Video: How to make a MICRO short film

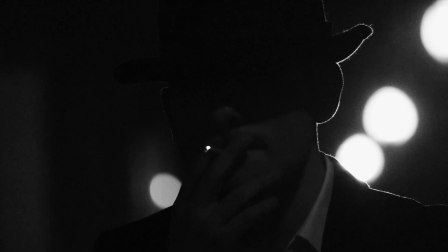I think I was most deliberate about this in the docs and you can really see that. every shot in the flashback sequence for example tells
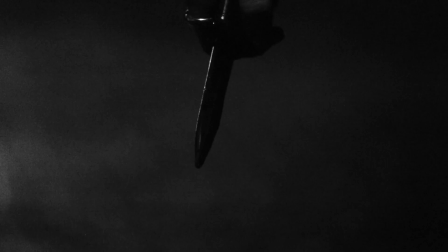a different part of the story you get the fact that he was at the docks and the fact that he saw her at the docks you get the fact that she recognized that she'd been seen and you also get the blood dripping off the knife every one of those things tells you something new and I probably wouldn't have been quite so deliberate about it if I hadn't been considering just how little time there is.
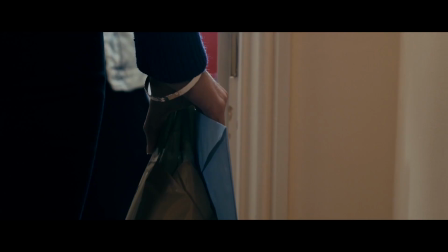The last thing to consider, and I think this is good advice for any short film, is to end with a real full stop.
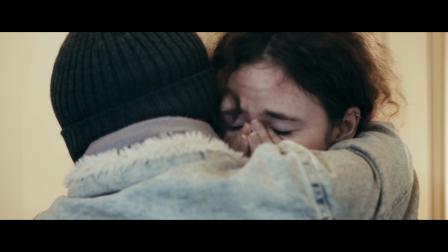For Milo, this is really easy to spot.
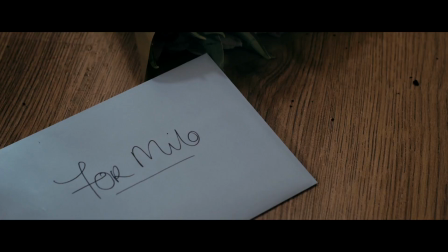When she recognizes what her friend arriving means, she drops the flowers and drops the card, and you end on that close-up of for Milo on the front of the card. that is a nice punch to end the whole film with.
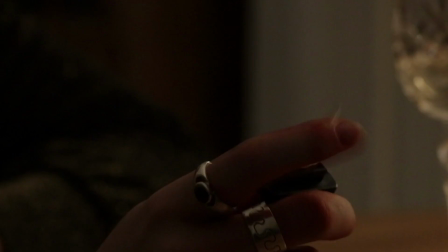Similarly with the docks, when the switchblade comes out, that's a good place to end the film.
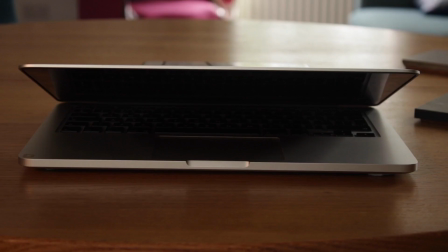That really implies something and is a good full stop to end the film on. A hand reaching out of a computer screen in Delete Me, another great example. If you go back to an older short film that I made called An Empty House, it was two minutes, so it was at the longer end of this kind of micro short film scale. and I was really trying to build suspense with that film.
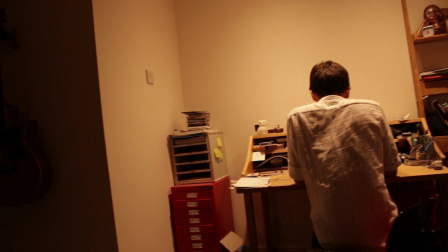It was a lot of lingering shots of lights coming on and close-ups and
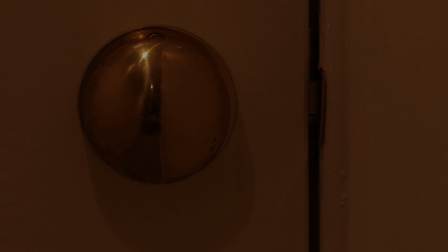lingering pans which did a lot to build tension but
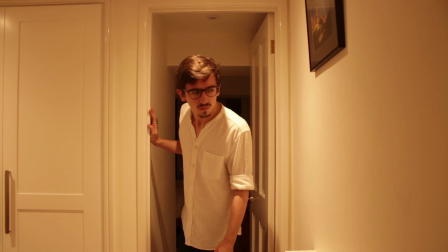ultimately there is no ending to it. The guy goes over, looks out the door,
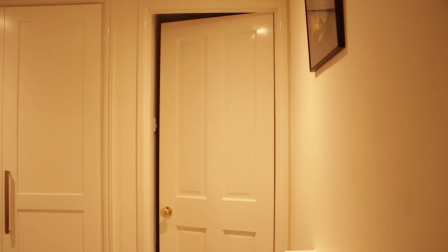sees there's nothing there and that's the end and that doesn't leave you with anything there's no end to the story there's no culmination of a character arc there's no visual punch it's just a non-ending for don't as well we also didn't have a decent ending planned so we ended up having to just grab some stuff and give that visual punch with an ending that kind of didn't really make sense if you think about it from the time travel logic perspective. So I think that's everything that I've got to say on micro short films. Let me know if any of it at all was helpful and if you've made micro short films of your own please do let me know. I'd be very interested to see them. If you haven't seen any of the micro short films that I've been talking about in this video please feel free to click a link somewhere there'll be a playlist of short films that i've made and let me know what you think of those thank you very much and i hope you have a nice day week month year however long it is until i make the next video